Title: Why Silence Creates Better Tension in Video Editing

So most editors think sound design is all about adding more music, more sound effects. But in truth, one of the most powerful tools in film isn't something you add, it's something you can move. Watch this.
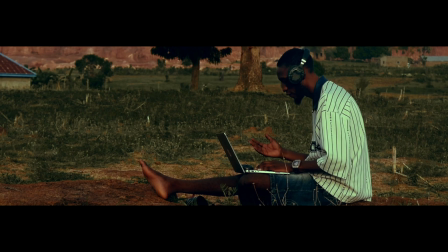(0:21) I know what I want and I know that I'll get it. Set my
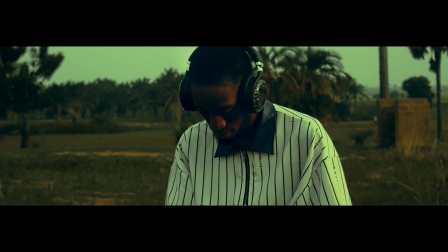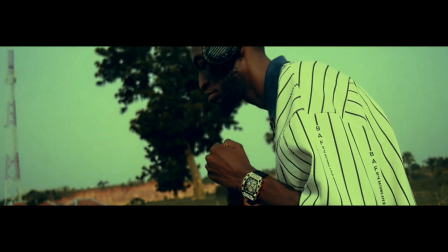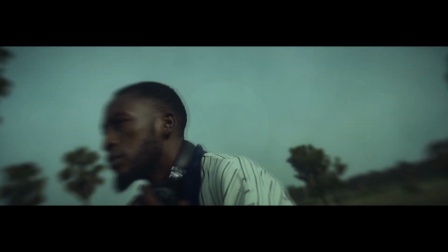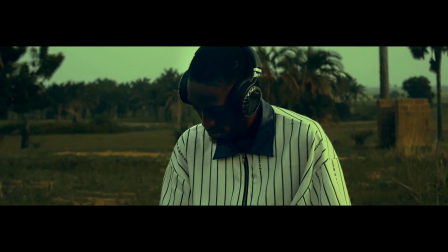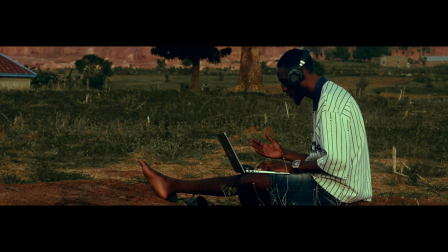(0:50) I know what I want and I know that I'll get it. Set my
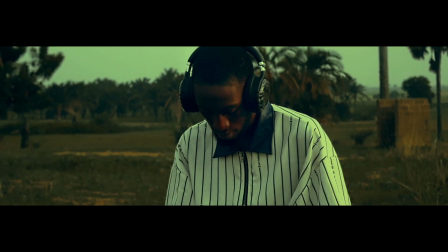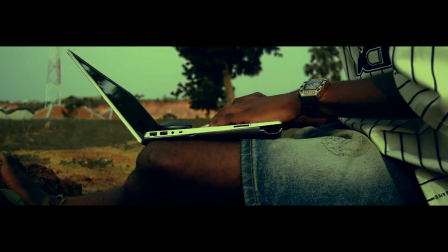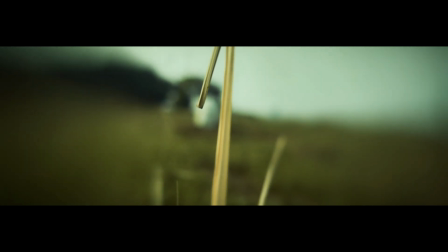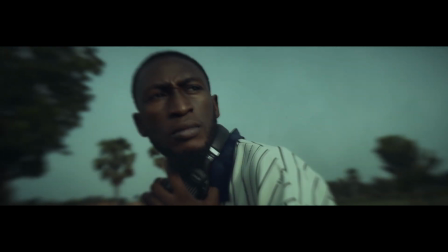In this video, I'm going to show you exactly how I built the silent version of this scene and how moving specific sound at the right moment can completely change the way a scene feels. And that's because the less you tell your audience, the more they feel. So without any further ado, let's dive in.
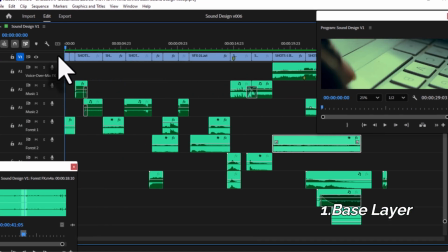(1:27)
So let's start with the base layer, which is basically the environment itself. Since this is an exterior scene, I didn't use room tone.
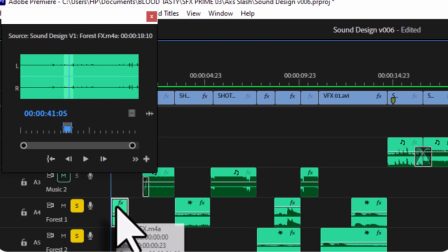(1:34)
Instead, I built the world using natural ambience.
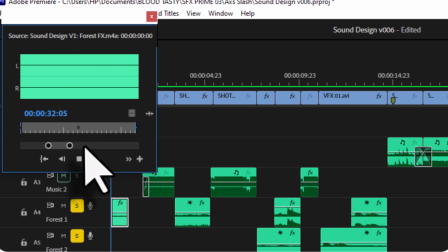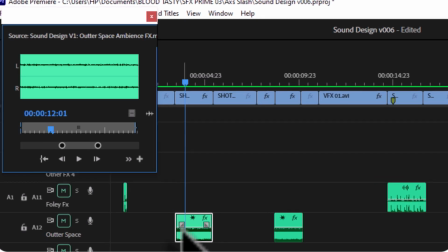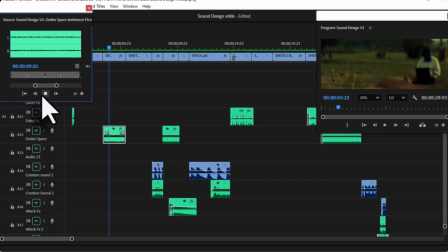(1:49)
Things like air movement, subtle bush, and environment details, just enough to make the world feel alive.
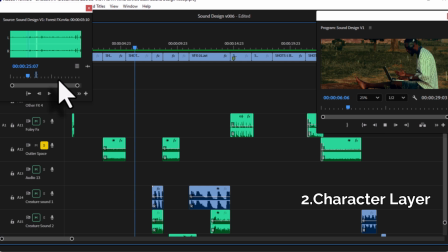(1:59)
Next, I place the character inside that space.
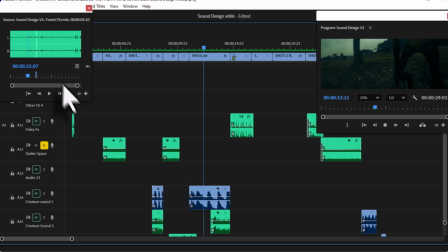(2:02)
This is where I start adding light Foley sound, things like keyboard typing and movement sound.
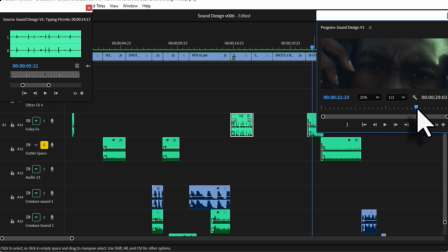(2:09)
The goal here isn't to add energy, it's to keep everything grounded and realistic.
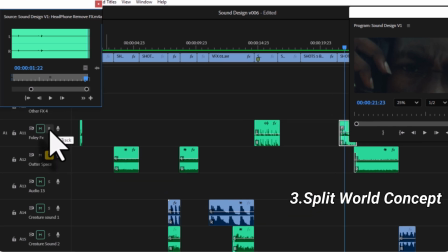(2:16)
Now here comes an important detail and how I approach sound design.
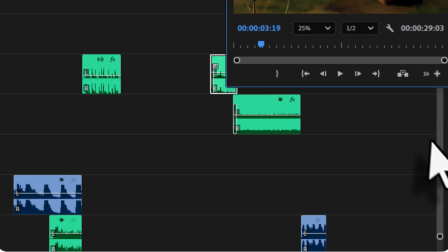(2:20)
There is actually two different sound worlds happening in this scene.
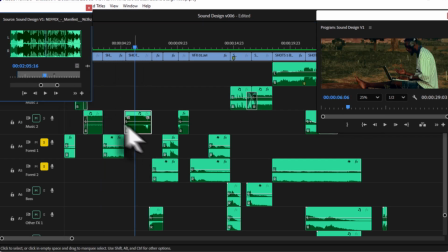(2:24)
The first version, we are inside the character's perspective, so we can hear the music he's listening to. and I know that I'll get it.
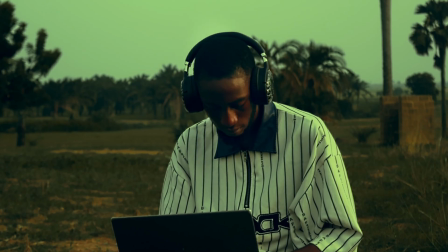(2:31)
That means the audience is experiencing what he's experiencing.
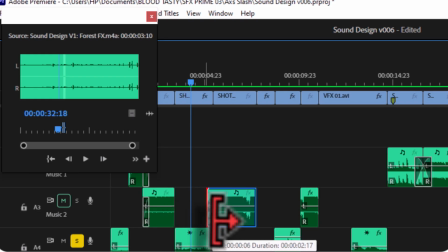(2:35)
But in this version, I deliberately remove that internal sound, even though the character is still listening to music.
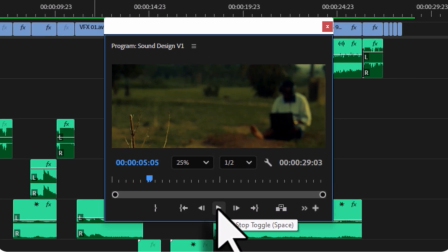(2:42)
We don't hear it, instead we only hear the environment and the world around him.
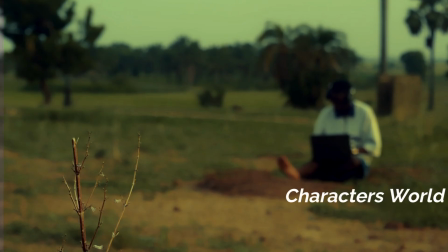(2:47)
So at this point, the sound perspective changes. We're no longer inside the character's headspace, we are observing him from the outside.
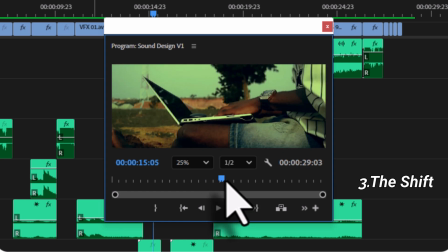(2:55)
As the scene progresses, we reach a point where those two worlds finally become one.
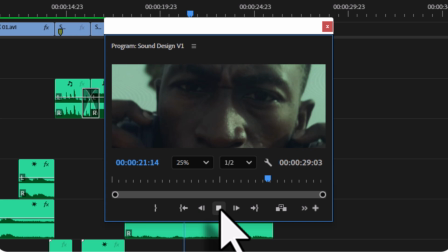(3:00)
The character slowly removes his headphones, and this confirms the perspective change, because from this moment on, everything we hear exists only in the environment.
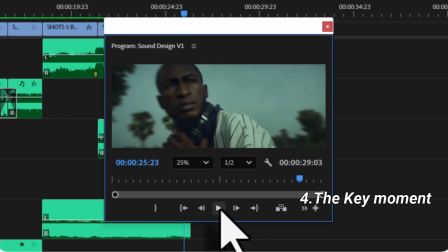(3:12)
Now we reach the most important part. This is where everything changes.
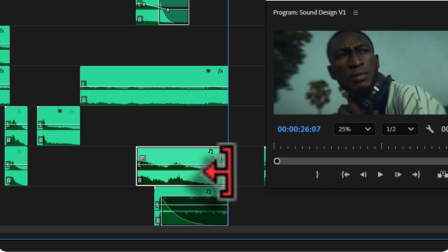(3:16)
In this sequence, I start removing sound layers, especially anything that feels distant or unnecessary.
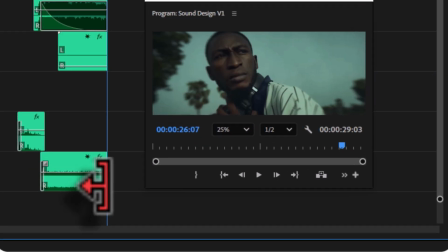(3:22)
As a result, the environment becomes more isolated, more focused.
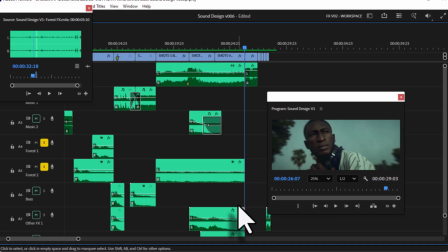(3:27)
At this point, the audience is no longer hearing a full word. Instead, they are locked into a much smaller space with the character.
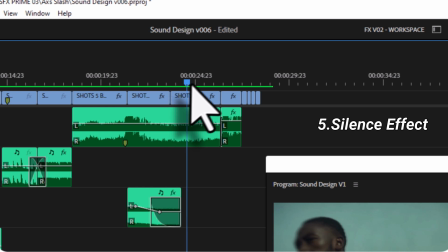(3:34)
And this is where tension comes from, because now every small sound matters.
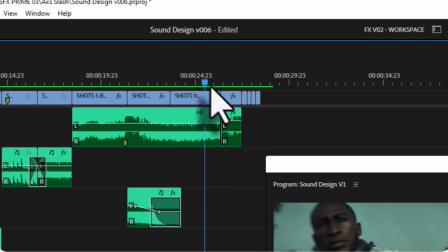(3:39)
The wind feels closer, the pauses feel longer.
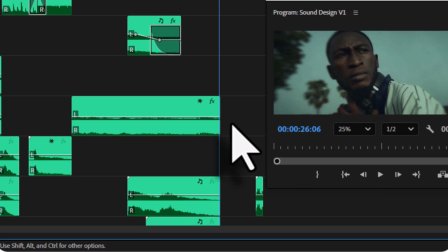(3:42)
There is no music guiding emotion, no sound telling you how to feel, just space and anticipation.
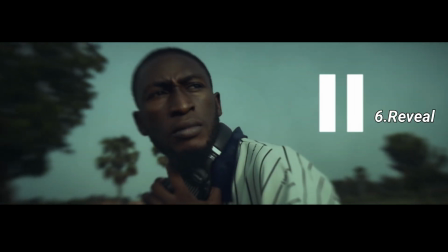(3:51)
And then we reach the review. This is where I bring back a sharp impact sound.
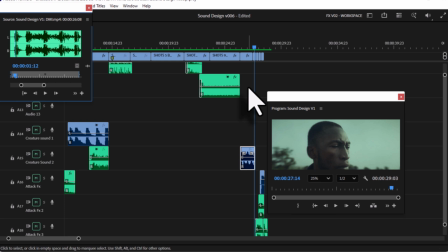(3:57)
But it only works because of everything that came before it. And the silence is what gave this moment weight.
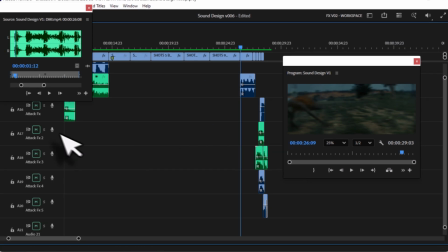(4:03)
Without it, the impact would feel normal and almost predictable.